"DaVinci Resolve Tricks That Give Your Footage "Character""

So nowadays, a lot of filmmakers like using camera lenses that have character. And at this point, it's pretty hard to even know exactly what that word means anymore, because different people consider different things to be character. Could be stuff like chromatic aberration, sharpness falloff, lens reflection, diffusion effects, swirly backgrounds, flares, and a bunch of stuff like that. But in general, character is pretty much just like optical imperfections that might make your footage look a little bit more unique and cool without completely ruining it. But sometimes you might not want to have that stuff baked into your footage, or you might just want to have a little bit more control over it. And that's when it could be a good idea to try and add those things in post. So in this video, I want to show you a couple of examples of what I'm talking about.
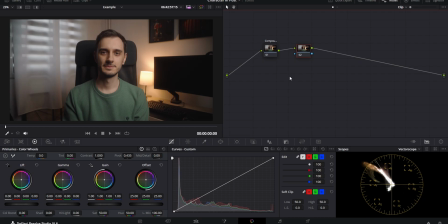[0:54]
All right, the first way that you could add some character to boring footage is by using the built-in Resolve blur effects in combination with a simple mask.
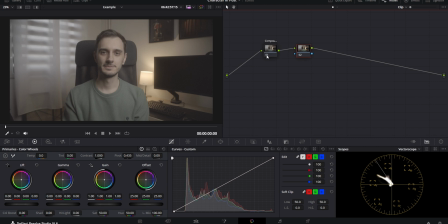[1:03]
I've got a clip here with a really simple color grade, and then I've set up a new node after everything else.
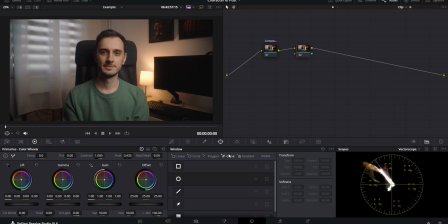[1:09]
And now I'm going to go into the masking tab and I will make a circular mask.
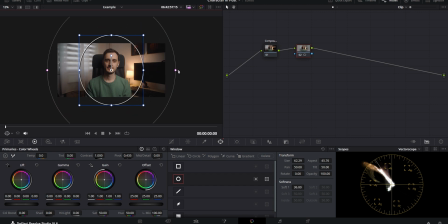[1:14]
I'm also going to make it a bit bigger as well as a lot softer. And it's also a good idea to invert it now so that whatever we do to the node only affects the outer part of the mask and not me. Now we can look at the effects library, and the blur effects that we're going to be talking about are right at the top.
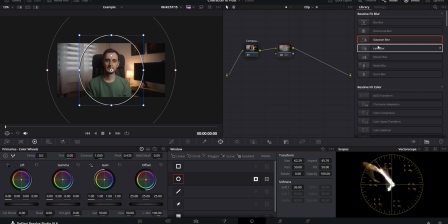[1:34]
My personal favorites and the ones that I use the most are the Gaussian blur, the radial blur, and the zoom blur. So we're going to start with those. So if we take the Gaussian blur and drop it onto the node with the mask, this is what that would look like to start off with.
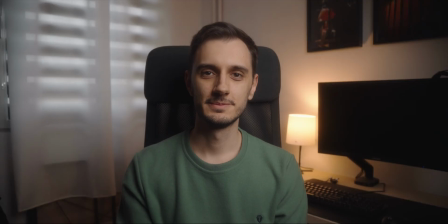[1:50]
If I go full screen and turn it on and off, you can see that it's blurring just the edges of the image.
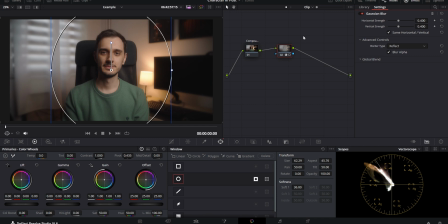[1:57]
This is kind of supposed to give that effect of using a lens that has sharpness fall off towards the edges, but obviously this effect is way too strong by default, so I can pull back the sliders to try to bring it closer to a more believable look. And this looks better to me.
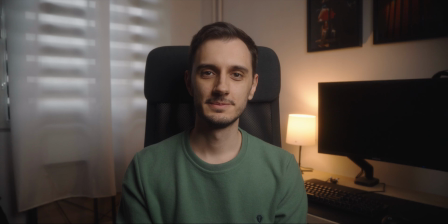[2:15]
The edges are still blurry, but it doesn't look as obvious anymore, and because of that, it doesn't look as artificial.
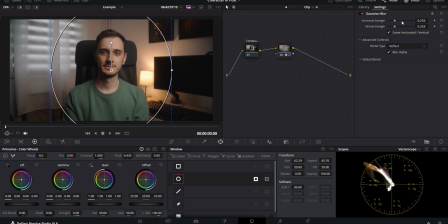[2:22]
And you can also uncheck this box to unlink the vertical and horizontal blur, and that way you can control the direction of the blur, but if that's what you want to do, you are probably better off using the directional blur, which I'll show you in a bit. So I'm just going to get rid of this very quickly,
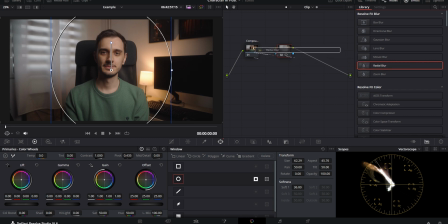[2:38]
and if we now go and use the radial blur instead, this is what that looks like. It's sort of similar to the Gaussian blur, but aside from blurring the edges, it also creates this slightly swirly effect, which is something that certain lenses out there do.
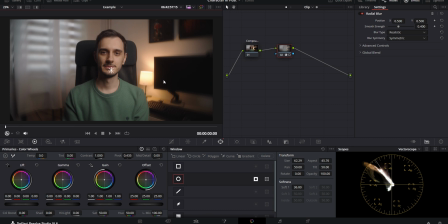[2:55]
But again, this effect is only being applied to the outside of the mask, but even then, it's a bit too strong, so I usually pull down the strength. And something like this looks a lot more natural and not as intrusive.
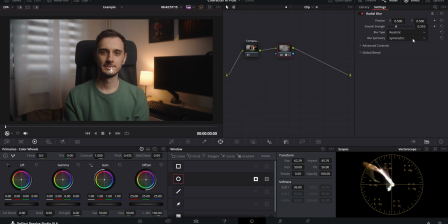[3:11]
You could have it be symmetrical, which is what I have it on most of the time, but you could also have it be clockwise or counterclockwise. And both of these could be cool depending on what type of look you're going for, but they're also going to be a lot more stylized and obvious.
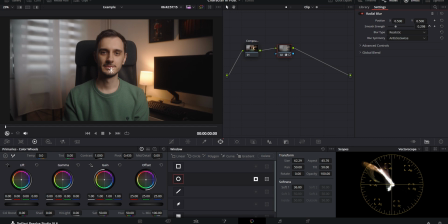[3:28]
So they're probably not something that you want to use most of the time, but that's pretty much up to you. And then there is the zoom blur, and this one is also pretty cool. Again, the default intensity of it is probably too much for most situations, so it is good to pull it down.
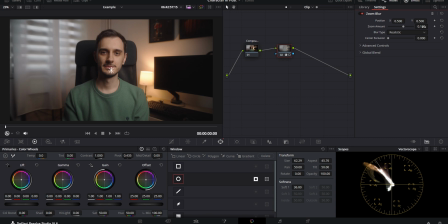[3:45]
But keep in mind that with the zoom blur, you can go into negative numbers with the sliders. And that essentially means that positive values are going to push the blur out towards the edges, and the negative ones are going to start pulling the blur in towards the center.
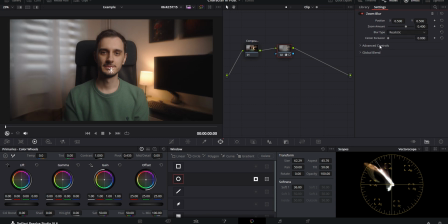[4:00]
And if I just reset this zoom amount, you also have a slider for something that's called center exclusion, which does kind of the same thing as the mask that I've already got set up. And if you increase it, it basically just keeps the blur from affecting the middle of the frame, which in this case is me.
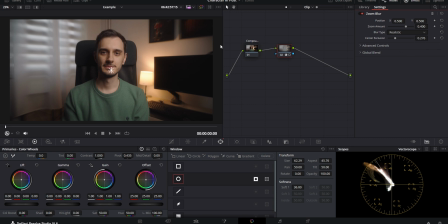[4:18]
So this could be useful in certain situations where whatever you have as a subject in your frame is in the middle of the shot. But there are also occasions where you probably don't need to use this and you would still be fine if you are just using a mask like the one that I have set up.
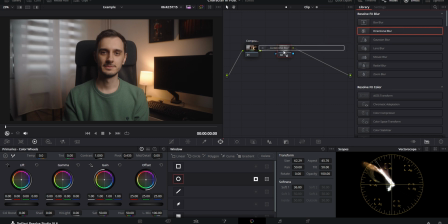[4:33]
It's also worth quickly talking about the directional blur that I mentioned a second ago, and it pretty much does what the name implies. It gives you a blur that you can control the direction of. So by using the blur angle, you can either have it be like more horizontal, more vertical.
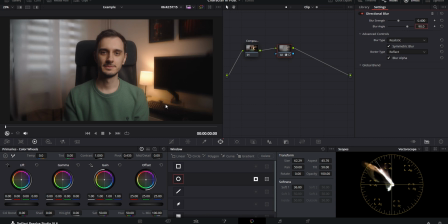[4:50]
If you set it to 90 degrees, it's just pretty much going to go up and down. And again, you can control the strength of it to dial it in and make it look a little bit more believable.
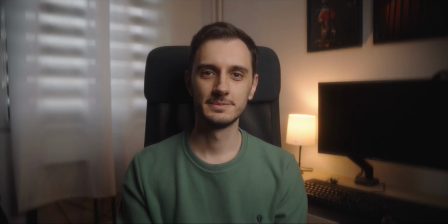[5:00]
So this is also an effect that could look cool in certain situations as long as you don't go too overboard with it.
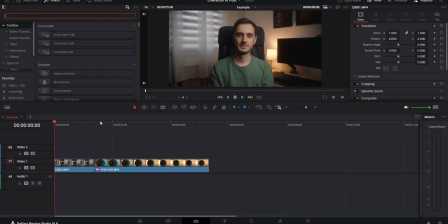[5:07]
And another alternative method that you can use to add some of the effects that I just showed you is with some of the plugins from Motion VFX, like for example, the M-Style Cinematic plugin. In here, there is an effect called blurring, which is essentially like the built-in Gaussian blur from Resolve.
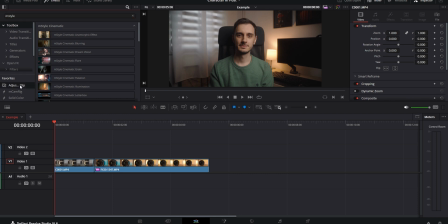[5:25]
And to use it, you would either drop it on your footage, or what I prefer doing is putting an adjustment clip above the footage that I'm going to be working with and then dropping it onto that. Right away, you're probably not going to see it doing anything to your footage because there are these in and out animations that you need to uncheck.
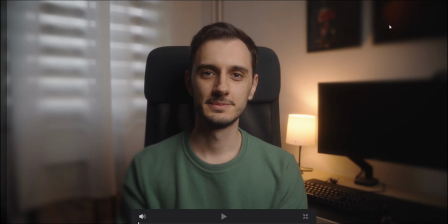[5:42]
And now you're going to notice that it's actually taking effect on the image.
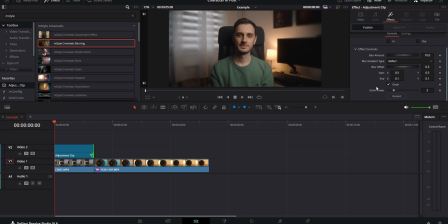[5:47]
Aside from just the blurring effect, it's also combined with this grain that you can turn off if you prefer. And then you have a bunch of controls, like for example, how strong the blur is, what the shape of the blur is going to be, where the center point of it is going to be, as well as how big of an area it's going to affect.
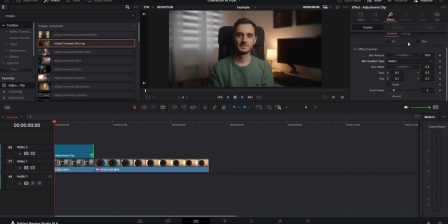[6:06]
And again, you've got the in and out animations in case you want it to just like appear and disappear at a certain point of the video. And then aside from that, you also have this M-Style Cinematic Anamorphic effect.
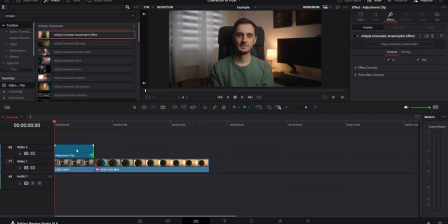[6:18]
Again, you drop this on an adjustment layer above your footage, and it's going to be kind of similar to the radial blur, but it's also got a few other things going on. So to see what's going on, we have to first turn off the in and out animations just to straight up get the effect without having to wait for it to animate in.
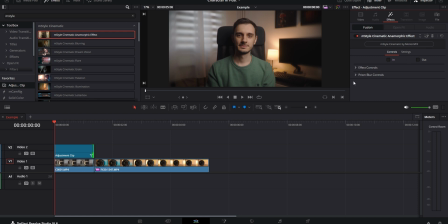[6:35]
And something else that it's got going on, except for this radial blur effect, is that it distorts your footage and stretches it a bit, because it is trying to imitate the anamorphic look, but I personally don't like that,
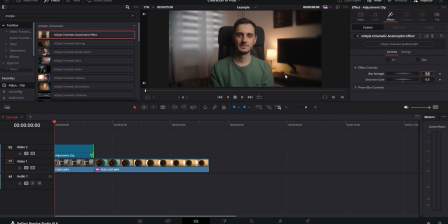[6:48]
so I usually just set that to zero, and this looks more normal, and it doesn't really like stretch out the footage and make it look weird. And then you can use this control wheel to dial in the strength to make it look more believable, and this is pretty much how you would dial in the look.
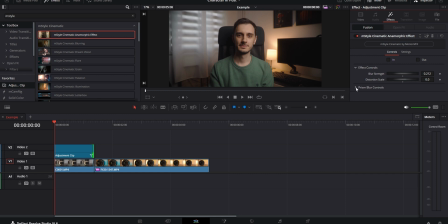[7:04]
And there is one more thing in here, which is the next effect that I wanted to talk about.
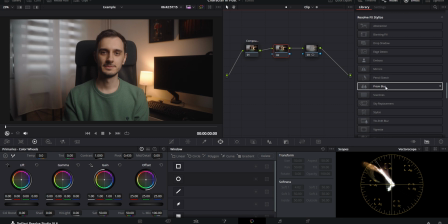[7:09]
And that is going to be the Resolve Prism Blur effect, which is essentially an RGB split. And you can straight up just drop this onto your footage, but that's obviously going to affect everything and you might not want that. So instead, you could also use that with a mask like the one that we set up a second ago.
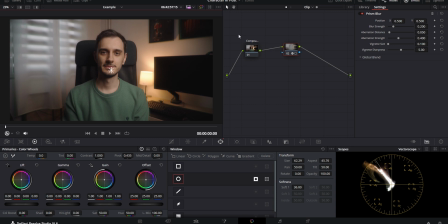[7:28]
And that way you can isolate it to specific parts of your image. Right off the bat, this is also a pretty heavy-handed effect. So if I decide to use it, I usually pull down the blur strength as well as the aberration distance and the aberration strength.
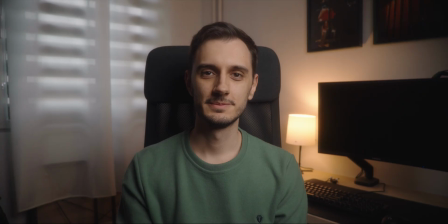[7:43]
That kind of brings it to a point where it looks a little bit less intrusive. Like you can still see that it is affecting the edges of certain things in the frame, but it's nowhere near as strong as it is by default.